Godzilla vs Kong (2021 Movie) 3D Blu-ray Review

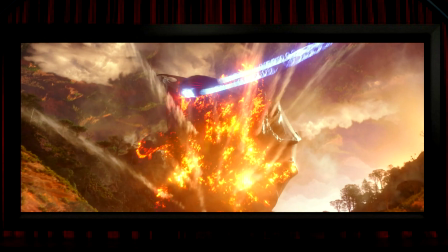[8:20]
Now, you may not agree with this, but I've often heard it said that 3D is a perfect fit for a giant monster movie,
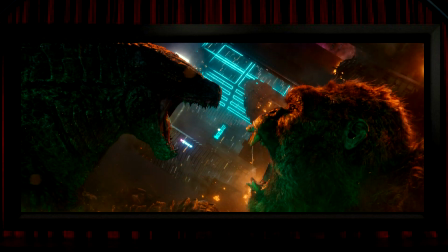[8:26]
but I'm not at all convinced that it is, and the reason I say that is because 3D can play some great tricks with scale. So, with a lens separation that matches the human interocular, things are going to feel like a similar sort of size on screen as they would feel in 2D,
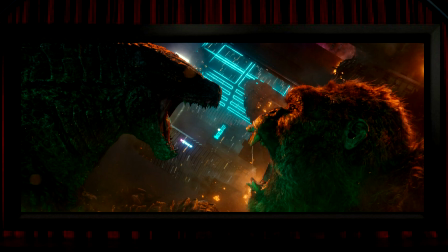[8:45]
but one of the tricks you can do with 3D is to move the lenses much further apart to create hyperstereo shots of distant views. Think of something like the cityscapes in Doctor Strange, and I think these views can be incredible, but I know a lot of people don't like them, maybe because their brains interpret the view as making the scene look like a miniature,
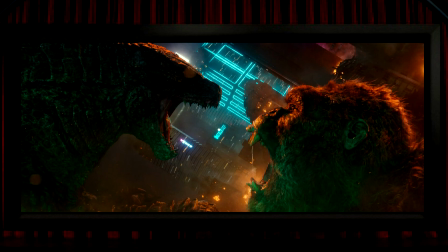[9:04]
which it certainly can. Another 3D trick is to place the two lenses way closer than our eyes, which makes for a high pose stereo view, so that tiny things can be made to look large, like there have been a few 3D documentaries about insects,
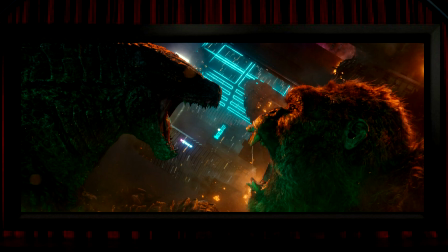[9:19]
for example, something that you can't see in effective 3D in real life, but using this technique they can be made to look huge. So what I'm getting at here is that whilst 3D can certainly make tiny things look massive and massive things look tiny,
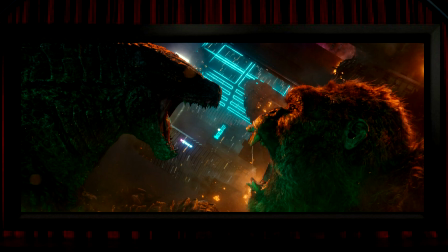[9:35]
I'm not at all sure that 3D can be effective in making massive things look more massive. VR, on the other hand, is all about that, and I'd always say to people that the most extraordinary thing about VR is the sense of scale that it it can bring.
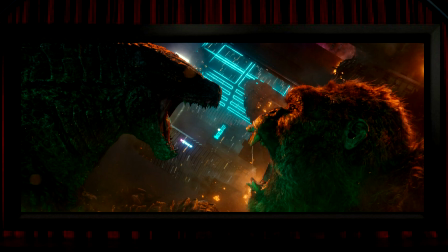[9:51]
Traditional 3D like this, though, I just don't think is geared up to do that. The only way that I think it might work is when there's something else in the shot for scale reference, so I think that this shot is slightly hyperstereo. That's to say, the humans are made to look deliberately smaller than they otherwise would, and maybe because our brain accepts that they're humans and therefore must be human-sized, then Kong must therefore be gigantic. But then again, pretty much the same logic would apply if the shot was in 2D. In other words, I don't think that 3D can add much in terms of emphasising the scale of a pair of titans going up against each other,
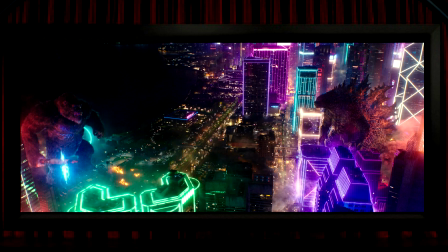[10:30]
and certainly as far as this film goes, I don't think it does. Speaking of hyperstereo cityscape shots, like that fabulous one of New York in Doctor Strange,
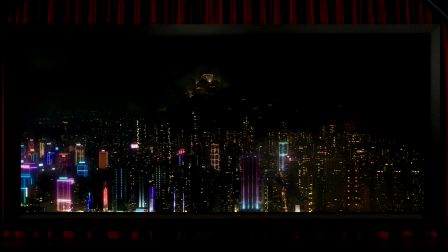[10:41]
here's a view of Hong Kong, which, given the same treatment, could look absolutely majestic. But here, though, there's only the very, very mildest amount of separation in between the buildings, and for me this is another real disappointment, although it would also have been annoying if this had been a great 3D view,
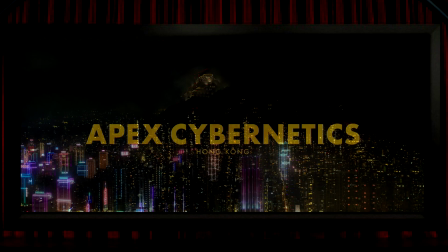[10:59]
as they'd have almost immediately spoiled it by slapping this text all over it.
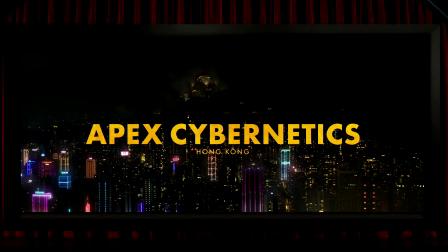[11:04]
Now, I said that a lot of people don't care for hyperstereo views, they think they're unrealistic, which they are from a human eyesight point of view.
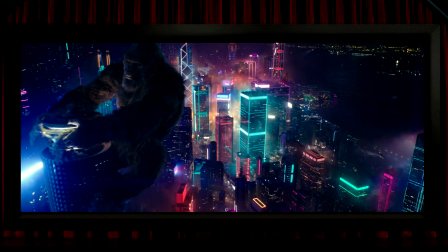[11:11]
I wonder if there's any way then in which an awesome hyperstereo shot of Hong Kong could have reasonably been worked into this film. I mean, it's almost impossible to think how they could have justified it. You'd need to have had some sort of unimaginable creature with an interocular measured not in
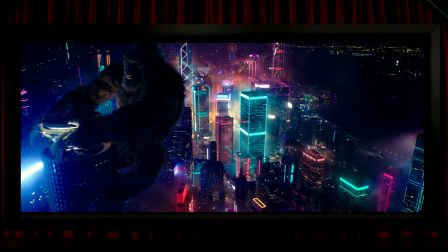[11:27]
inches but in feet to be able to realistically include their point of view shot. And I just can't think how they could be expected to shoehorn something as crazy as that into their film. Ah well.
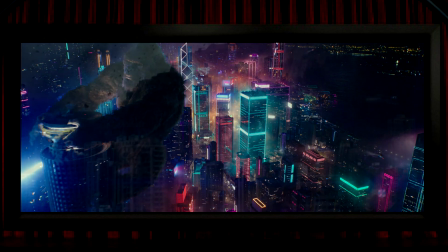[11:40]
Having said all that, there is actually a bit where some comparatively drab-looking tall buildings do feel like there's a slightly wider stereo base,
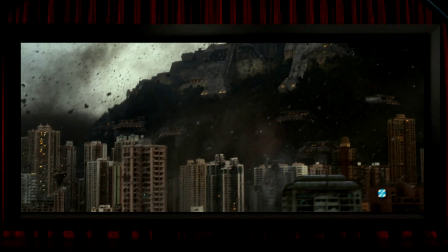[11:48]
so I think this view is a bit more three-dimensional than the gorgeous nighttime neon Hong Kong, but it's hardly spectacular. There's some other minor nice stuff in the film, like a few top-down views,
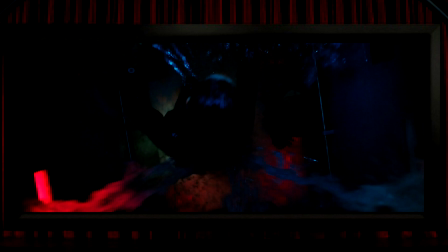[12:00]
where I always assume it's the natural lines of perspective that help to flatter the 3D, but they look pretty good, both on a small scale, like someone going down the ship's ladder here, or looking down on the big old lizard in between a couple of skyscrapers,
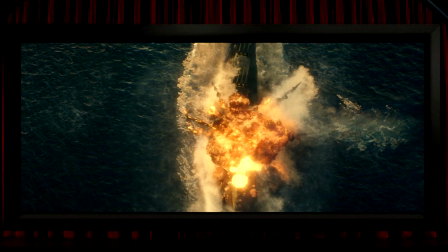[12:13]
and whilst this explosion on the ship covers a very limited amount of 3D space,
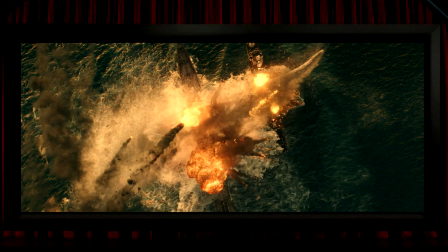[12:18]
a similar view looks much nicer when they include those missile trails on the left, which are put nicely into the foreground. So it's a bit of a mixed 3D bag in this film.